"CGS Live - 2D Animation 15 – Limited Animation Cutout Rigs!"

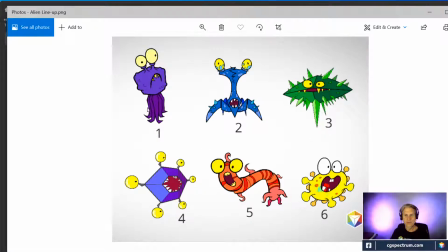16:41 How can they move? And the one up in the top left corner obviously looked like it was sort of squid-like, horrific. So I thought, well, I'll give it squid legs. The second, number 2, looked like there was kind of a robotic crab thing.
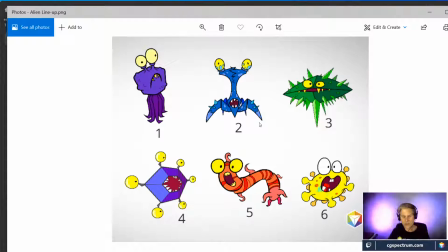16:59 So I thought, well, I'll make that one a crab. And then the third one, there's not too much that looks like it can move on there, so probably the eyes and maybe the mouth. The fourth one, same thing, just the eyes and the mouth. Then the fifth one,
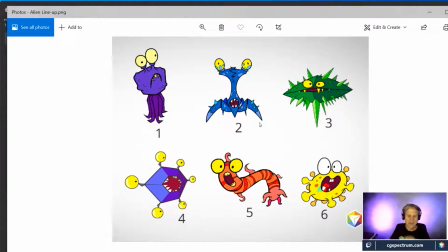17:13 I wanted to specifically come up with something that has rotational body parts, because, and then 6, I never got to it. So, but because with number 5, that's what you see a lot in animation today, are animation rigs.
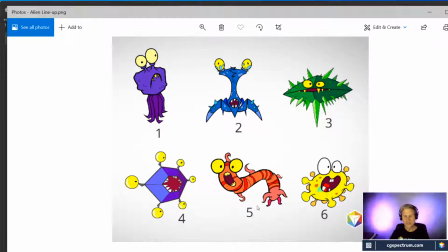17:31 So I'm going to show you a very simple way to do an animation rig in Animate CC. It's gotten so much more sophisticated than what I'm going to show you, but I'm not quite ready to show you. As it happens, we're developing something right now with designs done by Brandon from CG Spectrum,
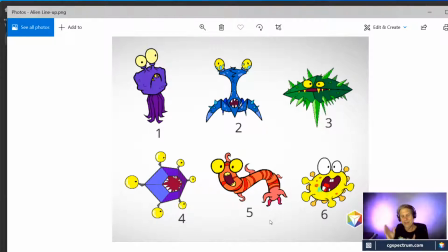17:47 where we actually have animation rigs that are set up in Toon Boom that can be animated in the same way you would find in a lot of animation programs
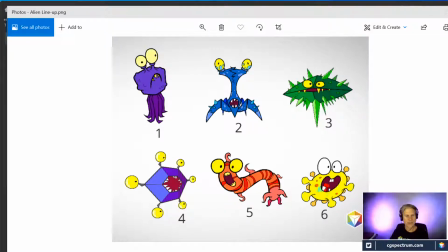17:59 that are CG based, like Maya, for example, Cinema 4D, which I also work in, and other programs. So anyway, because you're actually taking a rig, a character that has been rigged with joints and bones and can be stretched and pulled and squashed and stretched as well.
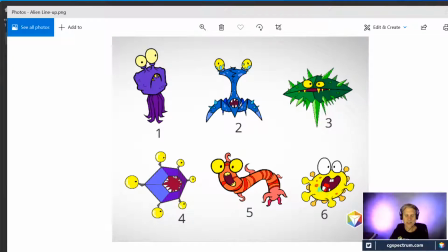18:18 So I'll talk about that a little more when we've got that up and running. So for today, I thought it would be fun. I mean, these were developed for high school students. I thought it'd be fun to talk about something very simple that you can do at home if you're interested, as long as you have the Adobe Suite
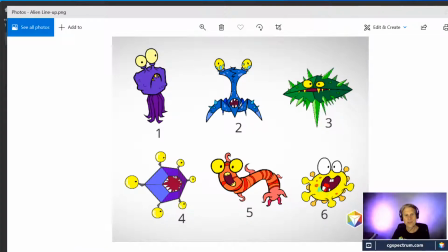18:34 and have some imagination and creativity about how to set things up. So again, this was all just looking at these characters that I've been given and going, well, what can I do with them? And how can I make them move before I even started messing around with them?
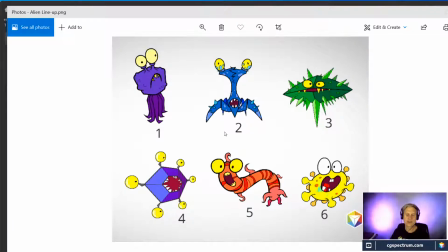18:52 I mean, you're seeing the final color. I don't even think I did the color first. I just looked at the drawings, which unfortunately I don't have right in front of me, and said, okay, what am I going to do with these? And based on that, I decided how I would animate them.
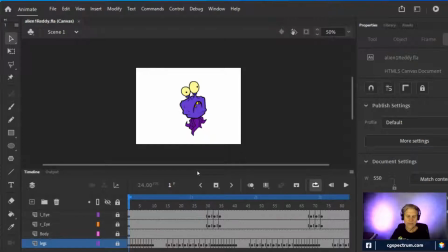19:06 All right, so let's look at this one first and look at, first of all, the different layers.
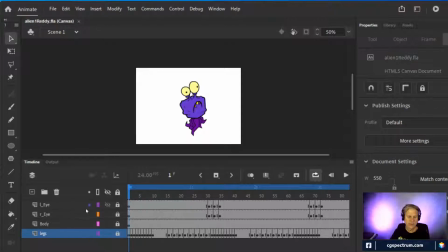19:16 I will start by just turning layers on and off, and you can see if I break it down that each layer is separated. And so if you look at the body layer, and boy is it important to stay organized when you're doing this sort of thing. You can wing it and then you can put it all together later,
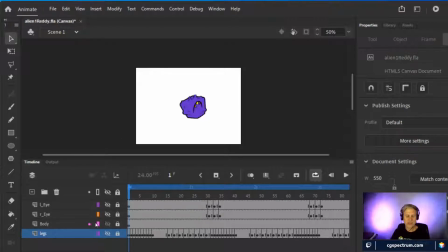19:35 but if you have a sense for this sort of organization, you'll know that, well, the body is going to be on this layer, the eyes are going to be on top of that layer.
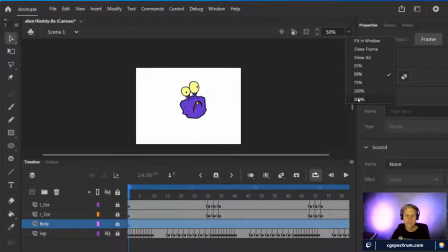19:47 If I zoom in really tight, let's go into full on 200, You can see that the eyes connect to the body.
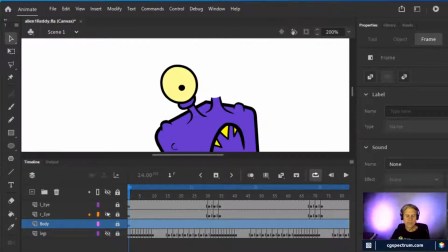19:55 If I hide those eyes, you can see that they had to go on top. That's the only way that it would work and look like they are actually sitting kind of in front, sort of foreshortened in front of the antennae.
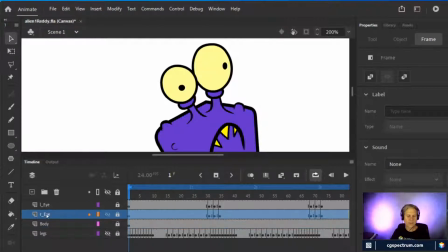20:10 If I move them, I'll just do that right now so you can see what I mean. If I move them below, it doesn't make a big, huge difference, but you can maybe see that the line underneath changed a little bit. It'll make a bigger difference when you see the animation. I'll do this again. But let's see if maybe the legs, if that makes a difference.
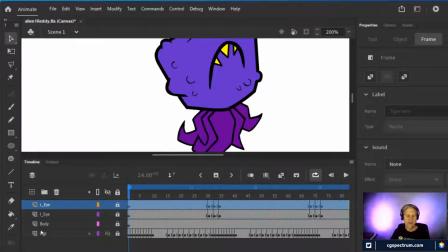20:30 If I put the, well, they're not on. If I put the legs in front, maybe you can see the difference a little more obviously. So there you can see there's that purple line that separates the legs from the body, and the lines of the legs I didn't draw them all the way to the top because I knew I didn't need to,
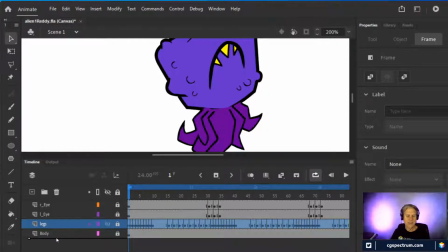20:46 because I knew the legs would be behind the body and it would look like this when it was done.